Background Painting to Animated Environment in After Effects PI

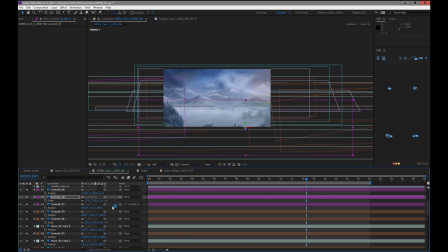They're here. I just have to manipulate them a little bit so they don't look like a total knockoff of the ones that we see later. I might scale them down in general together. Let's see. It might not work. It might not work. It'll probably look okay once I get the fog and stuff in there.
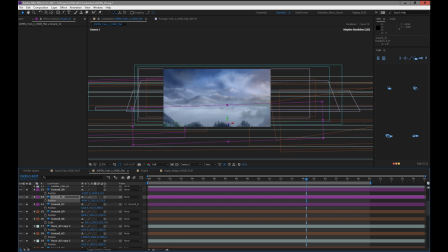Or maybe it won't. We really want to keep that space open and clean. Yeah. I think it looks kind of ugly. We want to just keep that space nice and open.
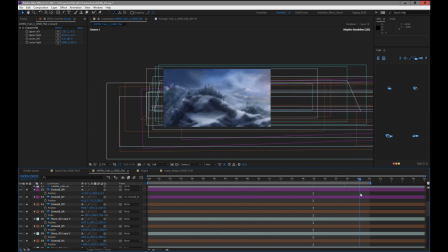I have a tendency to overfill things initially, and then I have to like go back and cut things out. So I'm probably a better idea just not to overfill. Avoid the inclination to overfill. Okay. So I'm not a huge fan of how those three look together.
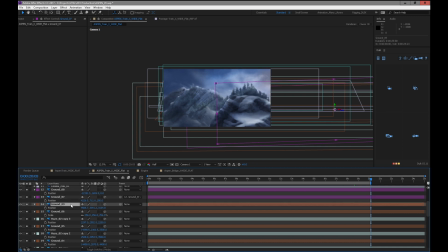It kind of looks horrible, but... Whoops. But it is the last few frames, and we're going to be at that point transitioning. So I think the main thing is to have it look good up to here.
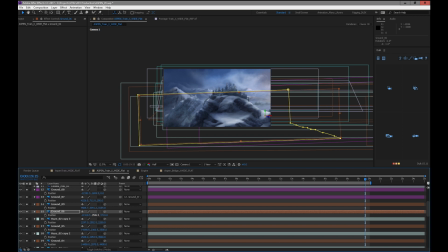Doesn't look the best, but that's okay for now. It's just... I'll probably have to do a little render of it and get a sense of like how it's overall looking.
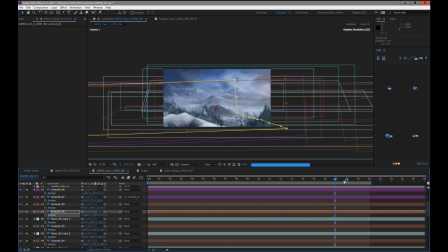Not sure. I don't want to trash that. So yeah, that doesn't look good. That green part doesn't look good. I could always just cut that piece. Or just keep it back where it was. Endless process.
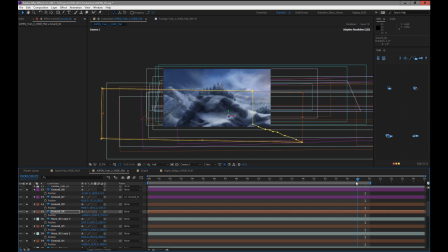I also have to be careful not to get attached to something just because I painted it and I think it looks kind of neat. A lot of deleting happens in this process. Okay, cool. I think that's almost all the pieces.
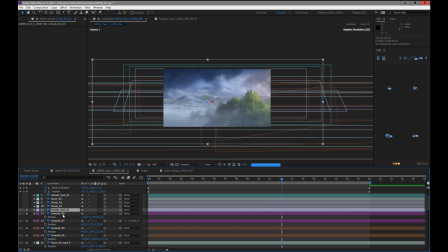We have these end clouds here, which is sort of the last ones. This ground is at zero. These guys have to come forward then. And these are just sort of clouds meant to obscure the world that we're entering.
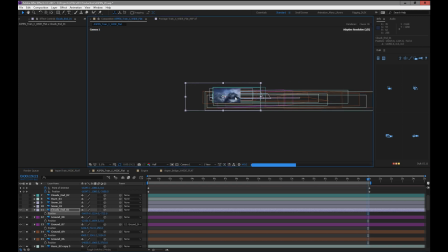I'll probably use them a few times, a few copies of them. And I'll have to make them so they don't look so shit. Don't look very good right now at the moment. But they will once they're placed in there nicely. And they probably don't need to be so close.
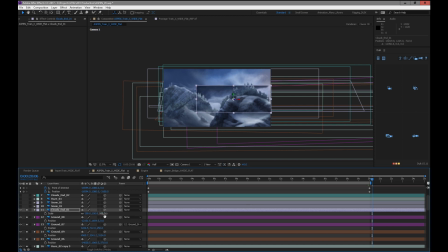Probably more meant for back here. Scale them up. And I'll be able to like push them in. I think I'll use like a few copies of them. And then they'll look pretty sweet.
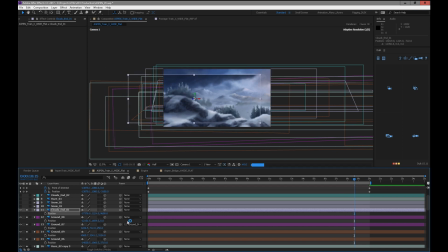Look like stormy clouds coming in. They'll look really rad. Excited. I scale them up big and then like, you know, duplicate them and then put some closer. The only trick is to make sure they don't look repetitive. That can happen really quickly.
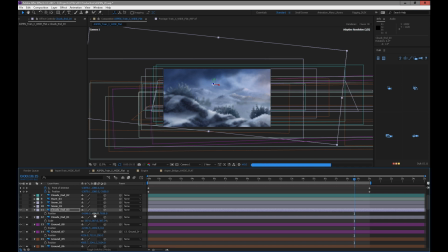Let's do that with some rotation. And then reducing the opacity. 50. So the less opaque it is, the less, and the, you know, the more little layers you use, the less likely it is to look really repetitive. There we go.
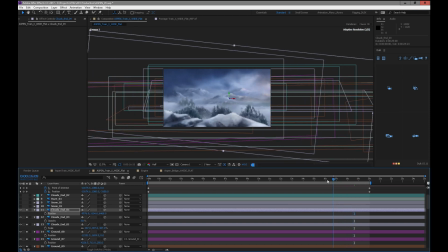Let's see. Cool. That'll look pretty sweet, I think. Look awesome. Okay. I'm just going to do a quick little RAM preview, and then I got to go for a bit.
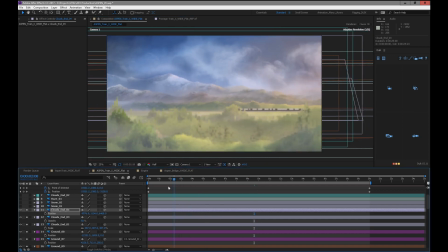And I think looking at this right now, I need to add a couple little foreground pieces in here. It's pretty stark in the foreground. I might need some like closer objects or something. That could just be a lighting thing. Or I might grab some silhouettes of trees and just put them close, like we're passing by them.